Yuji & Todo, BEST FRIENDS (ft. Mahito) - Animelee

Uh, sorry, I think that might be the wrong clip.
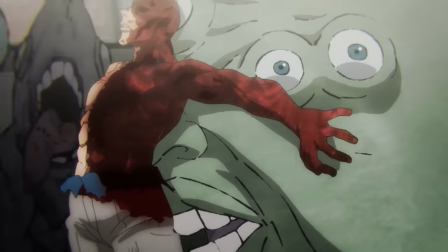[4:20]
By the way, Nanami's last stand leading into this is a mini masterpiece in itself,
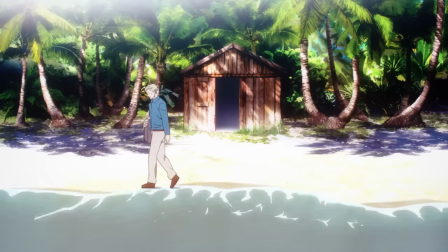[4:25]
contrasting his hallucinatory dreams of a breezy Malaysian retirement with the brutal weight
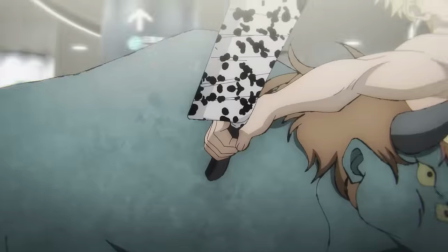[4:31]
of his real responsibilities in the here and now to punctuate the tragedy of his passing.
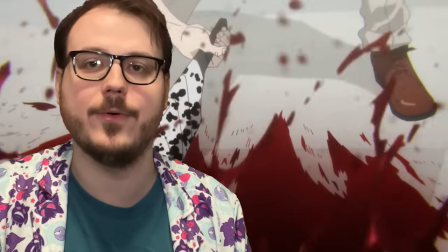[4:38]
But we've got like four episodes of fight to get through, so there's just no time to dwell on that.
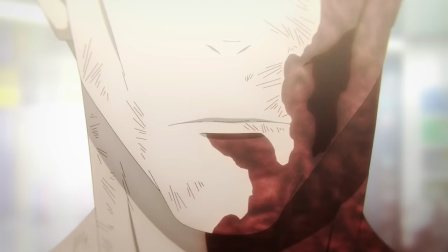[4:44]
His last words of encouragement, you've got it from here,
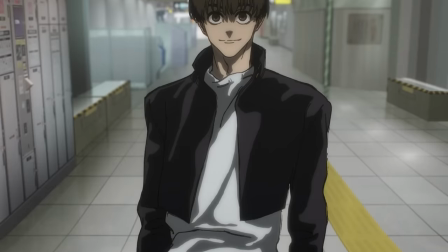[4:47]
heavily implied to be the same last words his old partner Haibara cursed him with before getting off screen,
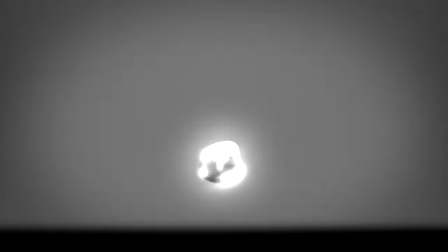[4:54]
give Yuji something to hang on to and keep him going, but only by a thread.
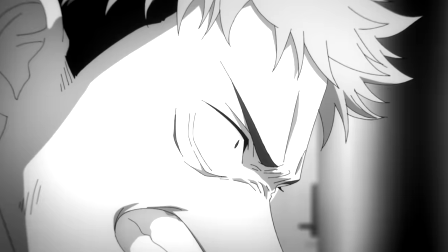[5:00]
And you can feel that in his voice as he rages at the curse.
You are a demon!
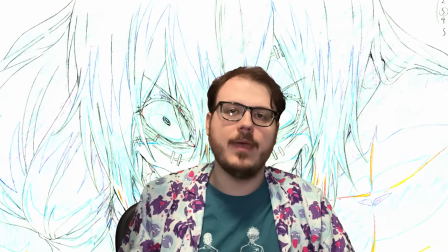[5:07] I'm a demon!
Which only makes the villain's retort all the more savage.
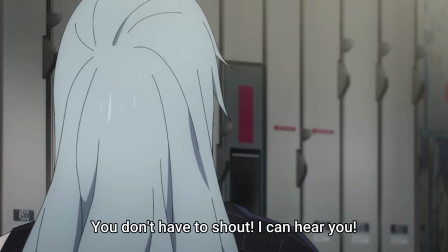[5:12] You can't even get out of the voice, I'm a demon!
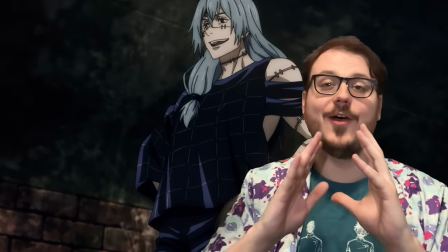[5:17]
Yeah, this right here is what makes Mahito one of the all-time greatest anime villains.
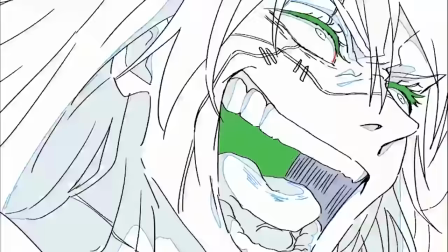[5:23]
It's not the only thing, as we'll soon see, his whole character concept is a fight animator's wet dream.
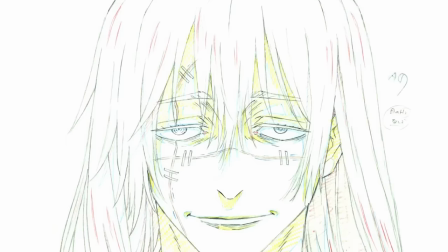[5:29]
But before he starts throwing extremely dangerous hands, Mahito's first line of attack is psychological warfare,
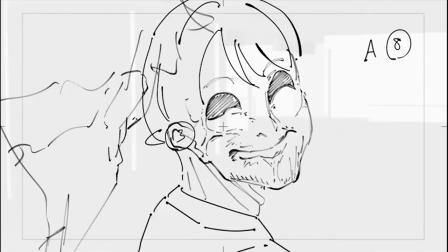[5:37]
using every angle he can think of to get under his foe's skin and into their heads.
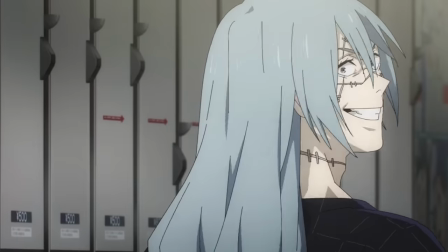[5:42]
And even by his standards, man, telling a guy to use his inside voice right after you murder his friend
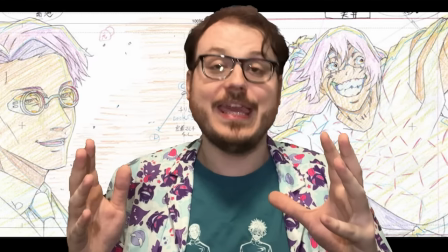[5:50]
in front of him is the peak of anime villain disrespect.
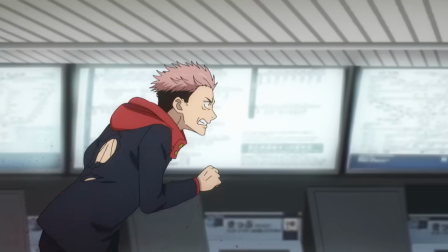[5:55]
Of course, Yuji instantly flies into a blind rage and rushes him head on,
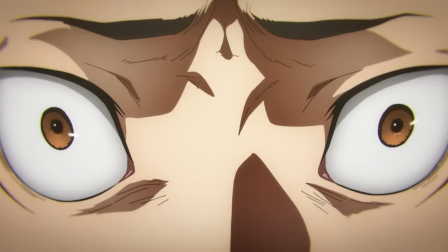[5:59]
and of course Mahito immediately capitalizes on that lapse in judgement,
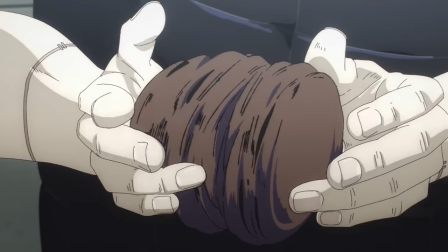[6:04]
throwing up a transfigured human wall to buy enough time to smash a bunch of souls together into a big mouth snake guy thing,
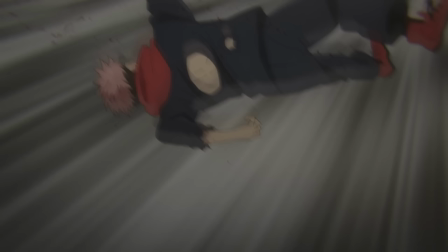[6:13]
and set up the most hilariously convoluted sucker punch ever.
That!
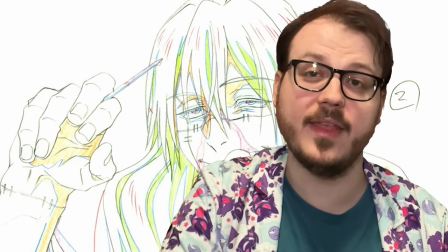[6:24]
Though the really funny thing is, the curse didn't even need to bring that psychological A-game.
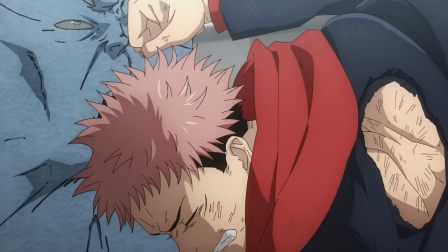[6:30]
The wall of semi-conscious man-meat reflexively begging Yuji to save it is enough to make him pull his punch by itself,
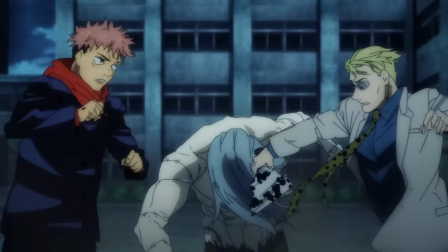[6:37]
even though he already cleared that mental hurdle the last time he and Nanami fought Mahito together.
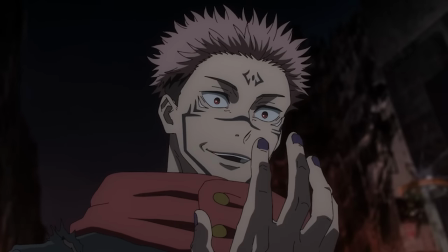[6:43]
The burden of losing his mentor, coupled with the shame and guilt of what his body has done even if Sukuna actually did it,
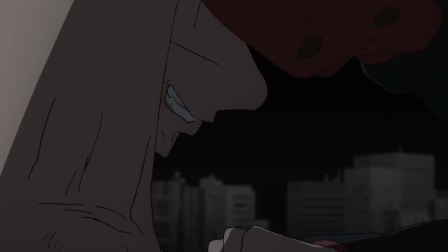[6:52]
is so heavy it causes Yuji to regress,
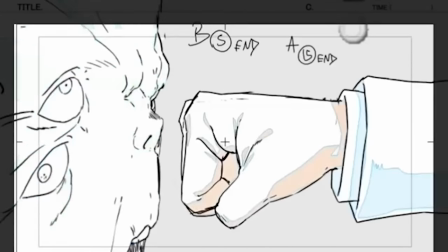[6:55]
and this is conveyed to the viewer without exposition entirely through the contrast between the two fights.
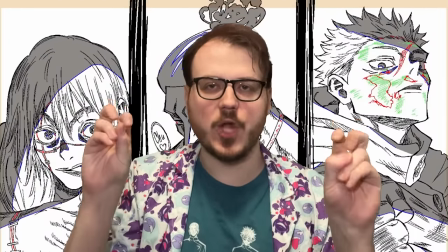[7:02]
That's far from the only moment of show-don't-tell brilliance we'll see tonight,
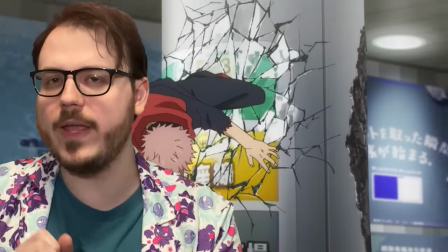[7:07]
but in this initial clash, at least, the real brilliance lies in what we don't see.
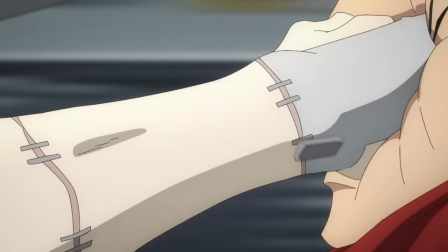[7:12]
Mahito actually stabbed Yuji in the face just then and does it again with the
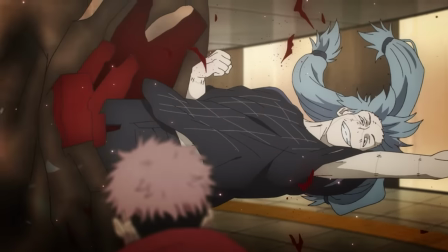[7:17]
full momentum of the worm train teeth thing behind his attack.
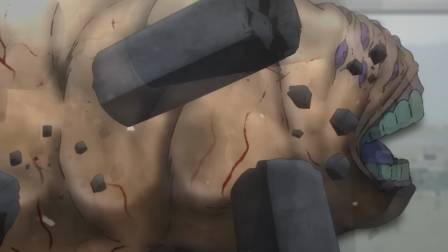[7:22]
But thanks to the camera angles and speed of the cuts emulating Yuji's perspective,
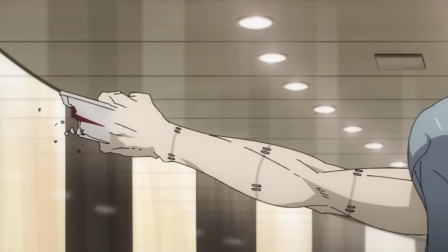[7:27]
we don't get a clear look at the blade until most of it's already broken off on his extremely thick skull,
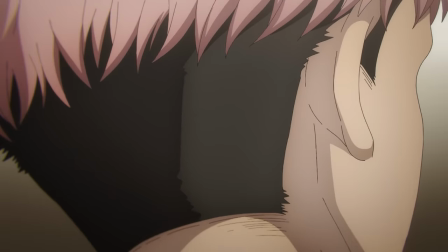[7:34]
which is as good a cue as any to break briefly for the traditional pre-fight banter they both so hastily skipped over.
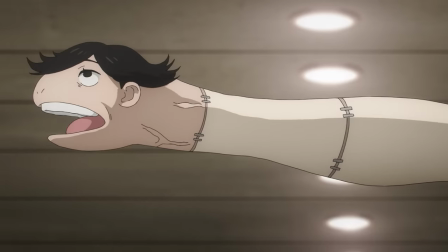[7:41]
Employing some very literal hand puppetry, Mahito shows, rather than tells,
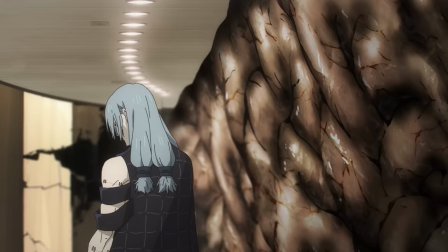[7:46]
Yuji exactly how they're not so different, him and he. The curse seeks to kill, the sorcerer to save,
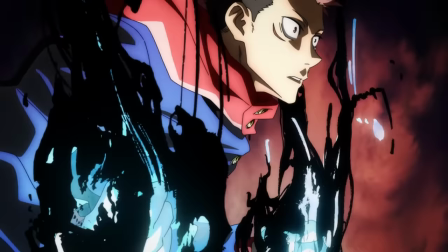[7:53]
but fundamentally they both choose who lives and dies on impulse for their own satisfaction.
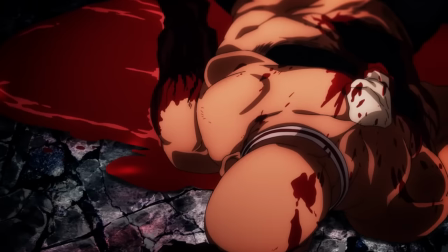[7:59]
They're both driven by emotion over rational thought, and they've both killed people with rich inner lives kinda just because.
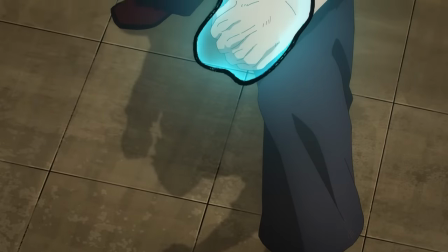[8:08]
In a more cliched fight, Yuji would ultimately triumph by proving this inhumanly human villain wrong.
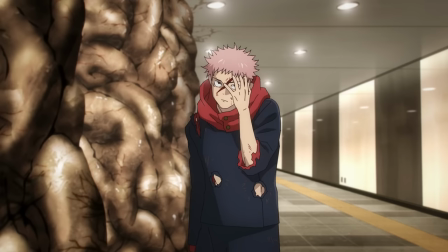[8:15]
But here, Mahito speaks some uncomfortable truths.